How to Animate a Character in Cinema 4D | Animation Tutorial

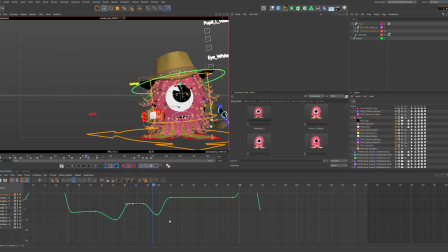[16:33]
Get used to seeing this if you're interested in animation. So yeah, I mean, I'm pretty happy with that so far. So one thing we can also do here is we can quickly make a preview of this animation.
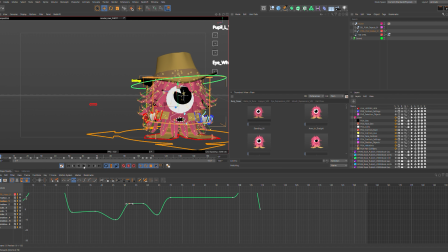[16:47]
Because the timeline's nice, and you know, it can give us a good idea, but it's not real time. So you know, if the scene's got a lot of particularly heavy things in it, or a lot of cloners for the trees in the backgrounds, this can get really sluggish, and it's not going to give you an accurate representation of your animation.
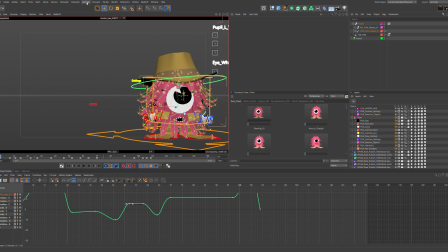[17:08]
So what we'll do is we'll come up to here where it says animate, and down here where it says make preview, and we can quickly fire off a preview to check it for timing and speed and pacing and things like that. We're going to leave it to preview range. If you've got like a pre-rolled
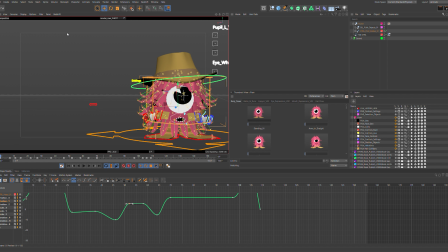[17:27]
timeline here for effects and things like that to settle down, you can do it manually and bring it back to 0, because you don't want to, you know, play blast 200 frames of simulation that's firing up, you know. So we can do it manually and set it to 0 in the final frame here, but we're just going to use preview range.
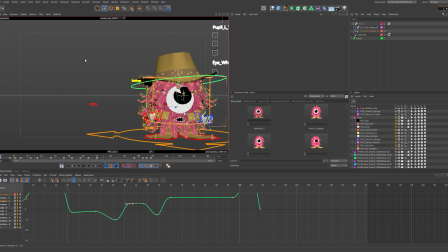[17:46]
We'll hit OK. Hopefully this doesn't take too long, guys. There we go. So I'm going to try and drag this into a window to see if we can. Let's drag it into here
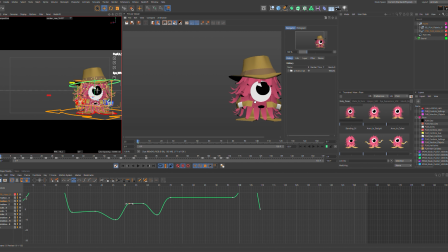[18:02]
and shift all this over. Okay, so hopefully you guys can see this because I've dragged it into the main window, but That will be the cave door starting to open! okay, so as you can see, it gives us a slightly better idea of what's going on with the timing.
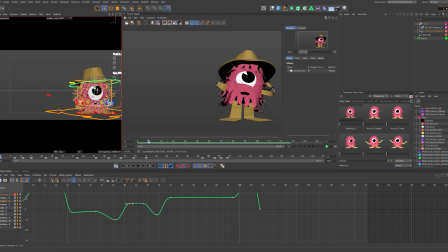[18:20]
Some things that I might consider doing here, just like again looking at it as a, you know, someone that's going to move through this shot and do the tweaks. Things that I would be keeping an eye on here is this foot.
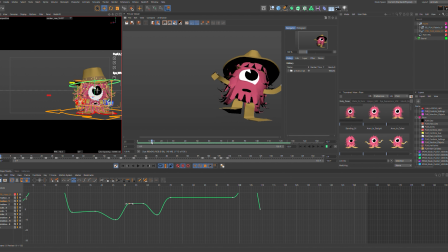[18:32]
Maybe I'd keep this down longer, make it feel more like a push, so it feels like his weight's down on this and it doesn't just feel like he's floating off of it.
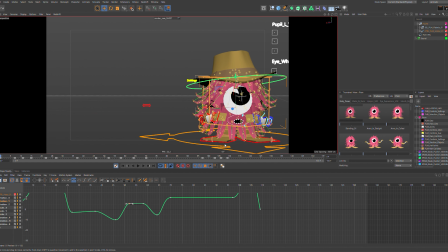[18:41]
But in general, this isn't bad. We can use that actually to discuss some of the other ways we use this graph editor. So let's find the key. Let's turn the sound off too.
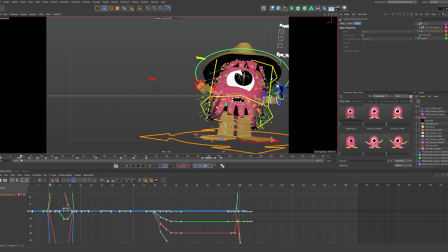[18:54]
Let's find the key where his foot comes up is there. So I kind of want to hold this down for a little longer. Maybe 2 frames just to make it feel like he's pushed off.
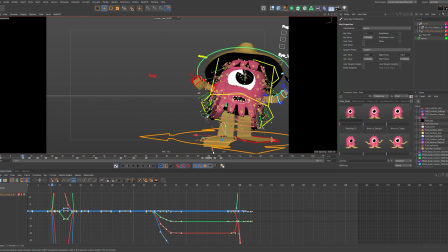[19:12]
I'll move this later as well. There we go, and we can see that how that's made that ever such a slight difference.
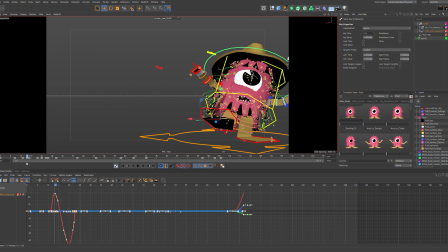[19:29]
He feels like he's trying to maintain balance, you know, and then this leg just has to lift up to kind of counterbalance himself. So I mean, this is kind of working. Some other things I want to talk about with the graph editor here, particularly as we've got this lift off motion.
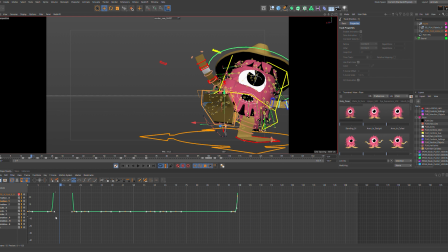[19:44]
Let's go to the Y translation. So as we said before, this is a curve relationship between the animation that you're seeing and the curve here. So up and positive meaning upwards or positive motion, forwards rotation,
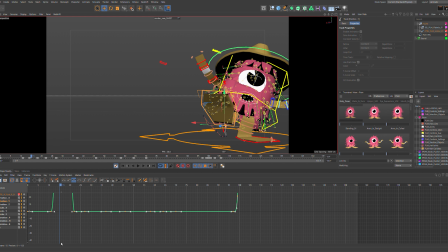[20:02]
and down meaning negative or downwards rotation or backwards or negative rotations. So what I want to talk about here is, like we said earlier, if something is flat, that equals no movement, right? So what we see how it's saving. Okay, right.
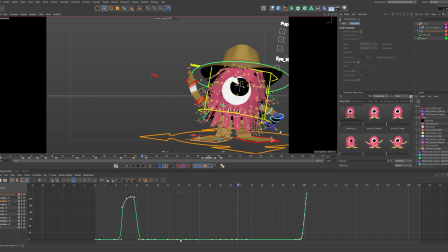[20:19]
So yeah, as we said before, level and horizontal means no movement, vertical means maximum movement. So as we can see here, if we come through here, the foot is not moving, at least not off of its Y, not up. So if we come back to here,
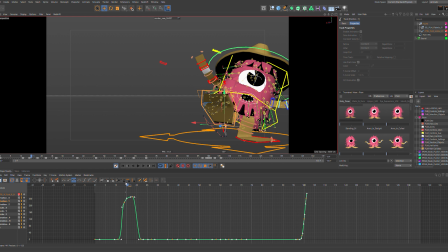[20:35]
we can see that it kind of slowly floats up and almost maintains this position because we've got this sweeping pose, which is kind of what we're looking for.